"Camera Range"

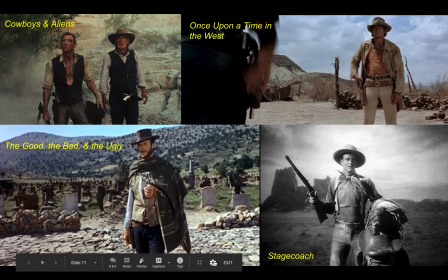My guess is it has something to do with its ability to depict the cowboy in all of his or her cowboyness, right? You get the costumes, you get the guns. Here, you actually have an opportunity to show the conflict here.
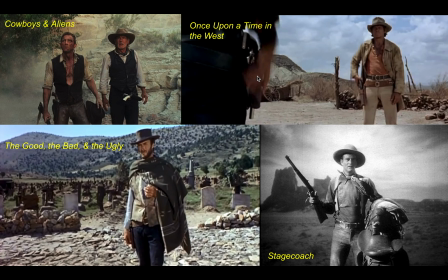So we get the close-up of the hand on the pistol of his adversary, but we also get the protagonist here as well.
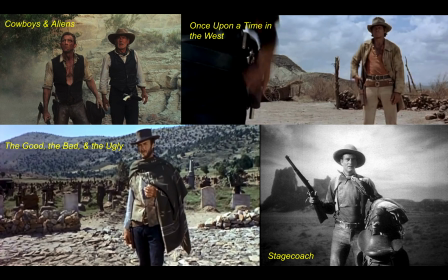So cowboy shot. And if any of you have any ideas on why this is so famous in Westerns, I'd love to hear them.
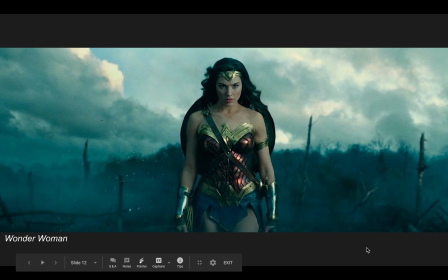You may be thinking, well, this isn't a Western, this is a superhero film. But here's the thing, and I'm not going to go into this in great detail right now. Westerns and superhero films are basically the same kind of story.
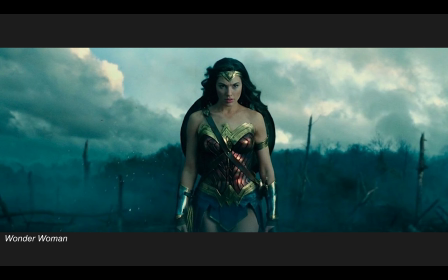Superheroes are essentially another type of cowboy. And cowboys are a type of superhero. They don't necessarily have superpowers like superheroes do, but they're vigilantes. They are anti-heroes in a way. Some of them are.
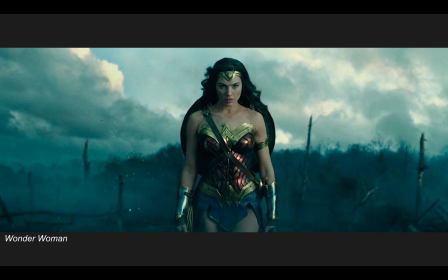They operate kind of outside of the law or above the law, but they serve the law. And so that's probably also why we see this cowboy shot used in superhero films too. Again, we get the full effect of the character with their costume.
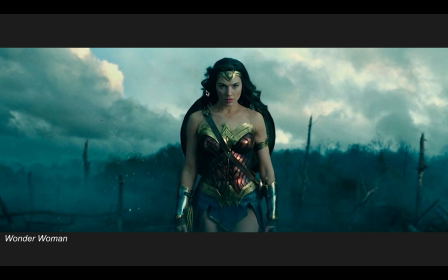It's a great way to kind of show off costume while still allowing us to see the character's face, but also start to appreciate the action as well. Okay, moving in a little bit closer is the medium shot.
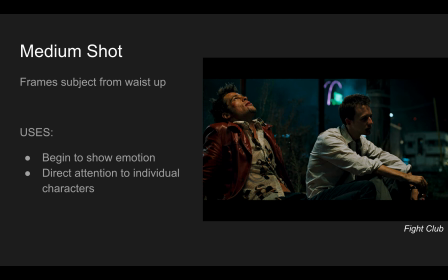This is where we frame the character from the waist up. As we're getting closer, we're cutting out more of the surrounding visual information, and so we're not, this isn't a great shot for
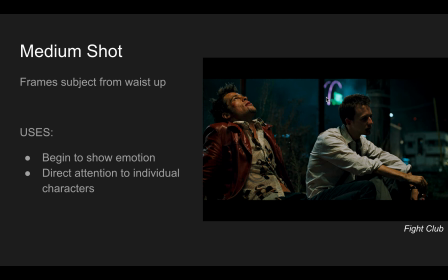focusing on several characters. So if we have 2 characters in a conversation, kind of like this one from Fight Club, medium shot works well. Again, the emphasis isn't as much on the emotions of individual characters, but maybe we want to focus on the emotions between the characters.
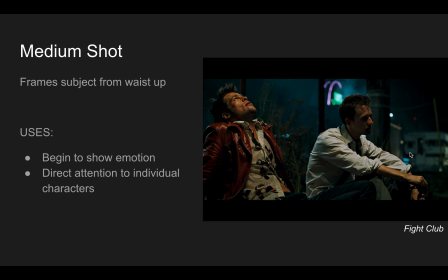If the 2 characters are having an argument or finally kind of breaking down the walls between them, we can see some emotion in their face, but we can get both of them in the frame at the same time. Okay, even closer Now we've got the medium close-up shot. And so here is where we begin to focus a lot more on emotions in our individual characters. It's a lot harder to get two characters in a medium close-up shot unless, of course, it's a romantic film. And there's a lot more intimacy between the characters, and they have to kind of come closer physically together in order to get this medium close-up shot of both of them. But again, the emphasis there would be on the emotional exchange between them, the love between them. Again, the medium close-up shot, like the close-up shot, cuts out a lot of the surrounding visual information. So the emphasis here is less on the character's setting and their environment, and more on them.
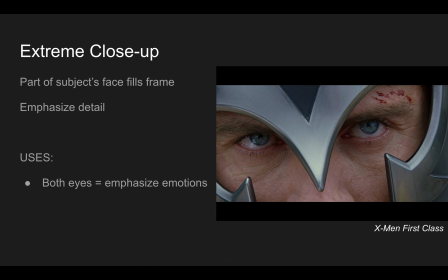Okay, we talked about the close-up, so I'm going to jump past that and go to the next one, which would be the extreme close-up. And so here, the subject's whole face basically fills the frame to the point where you can only see part of it. Oftentimes the eyes. Okay, usually it's the eyes.
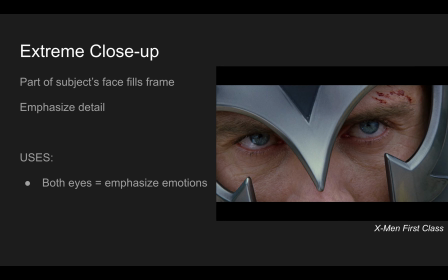If an extreme close-up is being used, it's almost always, or I'd say more often than not, it's used to focus on their eyes. And the extreme close-up is just a great way to call attention to detail.